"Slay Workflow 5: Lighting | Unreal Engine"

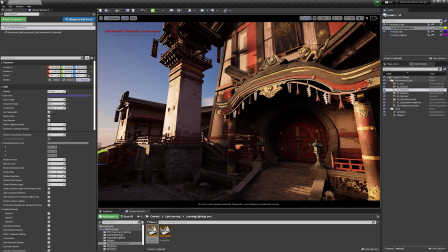(24:59)
I mentioned earlier on that oftentimes a good cinematographer
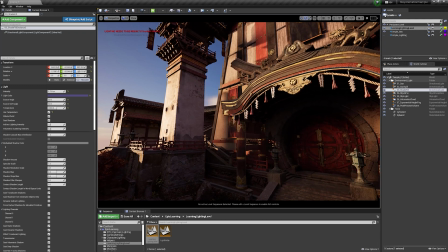(25:04)
can use 1 or 2 lights instead of 3 to 5 to pull something off.
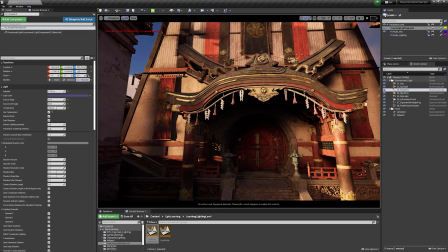(25:09)
I think as lighters, like you want to be able to kind of flex to show you have that strength.
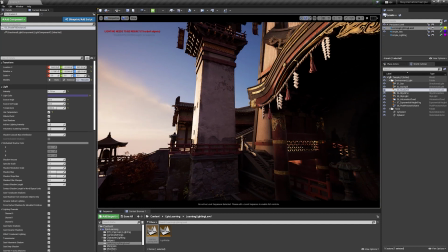(25:14)
When you get into the digital world, that doesn't always work because rather than an area have an absence of light,
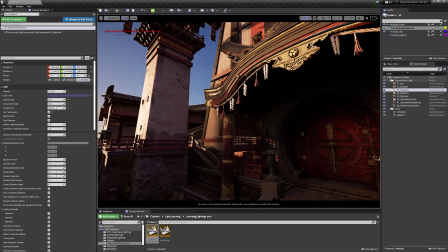(25:21)
we literally have a vacuum, right? So even in the real world, when you have an absence of light, there's typically some low level of light still filling it. Very rarely are you ever going to see a situation in the real world where something is completely black.
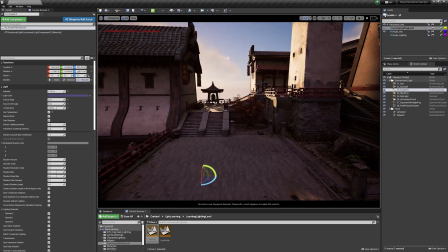(25:36)
So anytime we see these blacks, other than the ambient occlusion that we're looking for, we want to be able to find a way to help illuminate that.
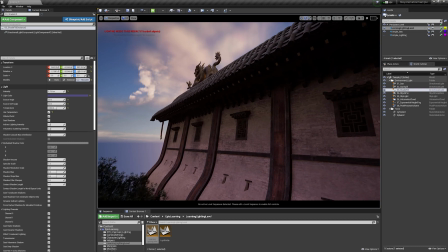(25:44)
The other areas are things along these rafters here. Is that I don't want to show all the detail of these rafters that's been modeled in,
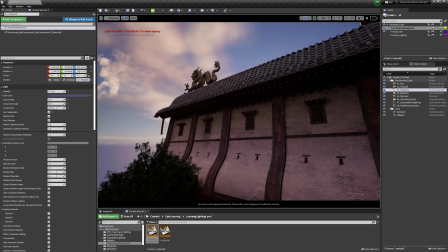(25:52)
but getting a glint or having some sideways light kind of come down to highlight a few sells the rest.
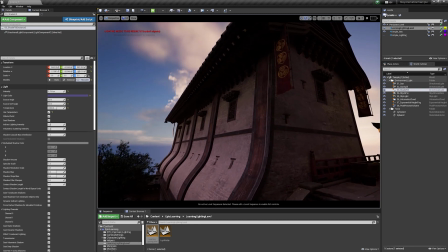(25:58)
So thinking like a painter, like some of these things, we're going to want to figure out how to do with the light.
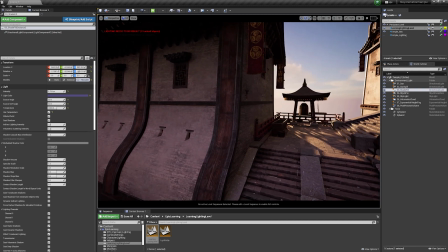(26:04)
I also think that it'd be great to get that specularity along the sidewall here
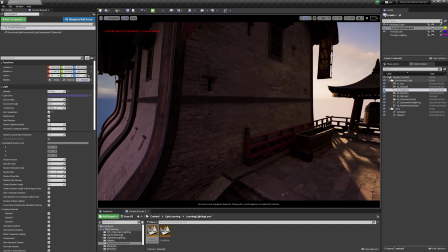(26:09)
so that we can pull out some of the details of the brick without drawing too much attention to it.
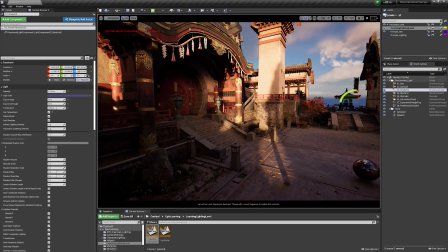(26:14)
So just like traditional stage work, we'll go ahead and drop in 2 big rec lights on either side here and cast some light in.
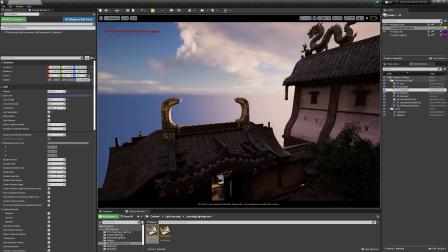(26:21)
And with something that's as open as this is out here, we'd be expecting a little bit more light to probably come and be bouncing around within the interior.
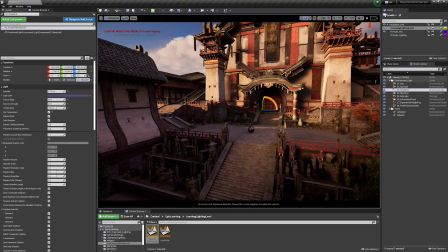(26:29)
So anytime you have a courtyard type setup like this, especially at 2 levels,
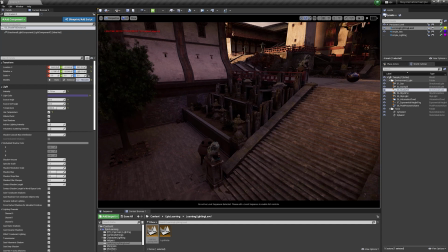(26:34)
lighting is going to be a tricky situation, especially if you want to keep it realistic.
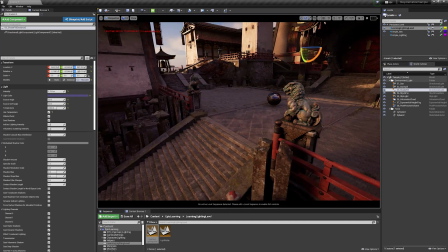(26:38)
It's just hard to get light to move through all these areas, and you don't want to overdo it by putting too many CG lights in and illuminating everything and losing the contrast.
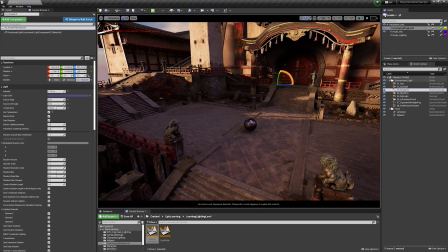(26:47)
So let's go ahead and take a look at how we might be able to add some rec lights
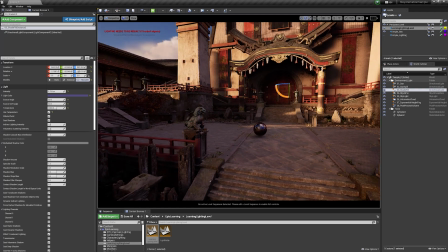(26:52)
into the front and the 2 sides to help get a little bit more light in for our
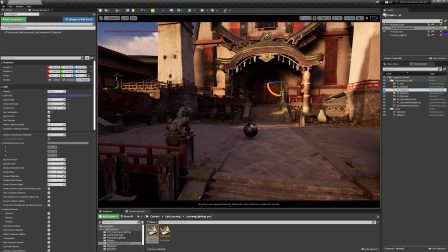(26:57)
choreography between our characters to help sell that they're being lit as well.
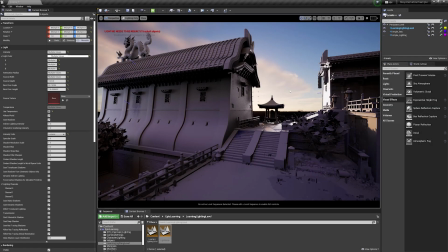(27:04)
So what we're doing today is establishing the basics. We're dropping in the necessary lights to get an overall lighting effect for the environment to start out with. Once we get all of our lights in and that even tone of lighting across the board, we can get much more artistic and specific and go in and start tweaking our intensities, the direction of our light,
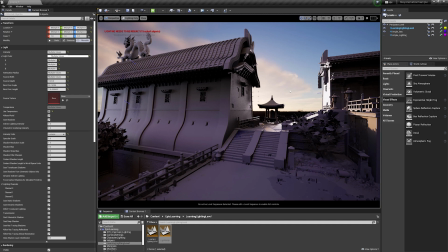(27:23)
and maybe even some of like the color and stylization. So let's jump in and slow the process down and take a look at exactly what we're doing with these large rec lights and why. We'll also touch on some of the sky atmosphere, and we'll wrap up with some final thoughts.
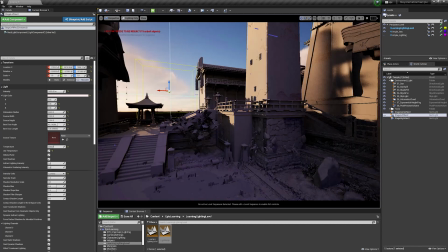(27:37)
So to start out with, we're going to go into lighting only mode just to be able to take a look at what our lighting is actually affecting.
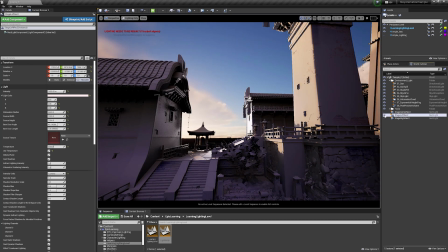(27:45)
So we're putting 2 large rec lights both to the left and the right and front and center of the stage.
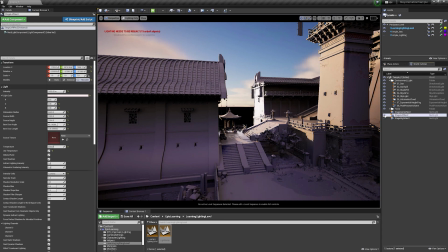(27:52)
The reason for doing this is we want to get some light skimming off the top of those stairs to give a little bit of dimension to them, as well as along the side of these walls here.
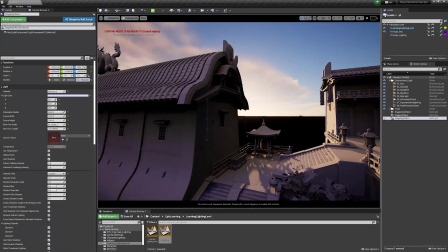(28:01)
We're going to be picking up a lot of light, too much light over here to the right.
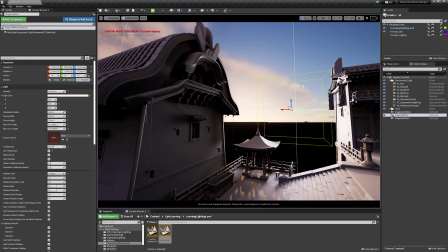(28:05)
So later on, we'd want to adjust that light or put in a light blocker to be able to tone that down. Ideally, we just want to be able to pull out some of the destruction and the surface of those bricks right here on the temple to the left.
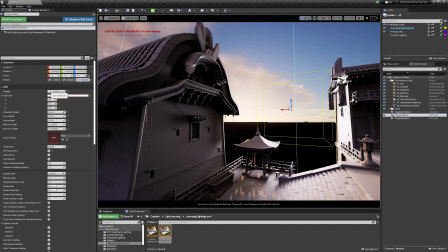(28:25)
And if you notice,
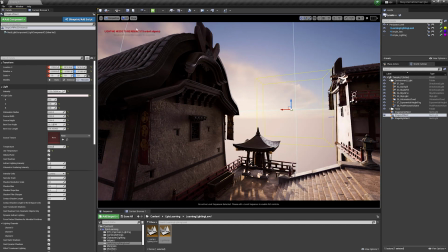(28:26)
one of the big differences between rec lights and other lights inside of the engine is that we have barn doors and barn door length that we can adjust.
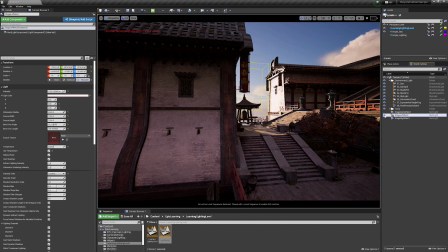(28:34)
Those act just like barn doors in the real world. That and the fact that the source width and the source height are adjusted in your
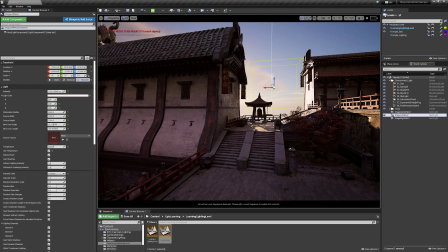(28:43)
light details rather than choosing your transform to make adjustments to them.
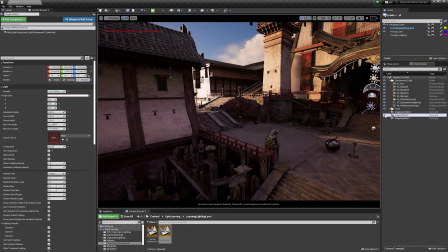(28:48)
And as you can see here, when we turn it off and on, we're getting that specularity on those side buildings,
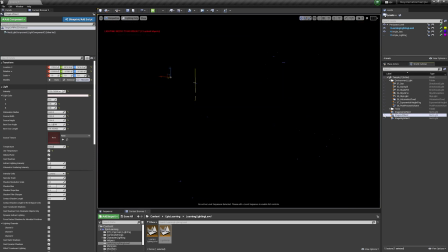(28:54)
which with lighting enabled, we can see them pulling out some of the texture. Now, if we wanted to see that texture, we could go to detail lighting, which will reveal the normal map so we can see the actual bricks themselves.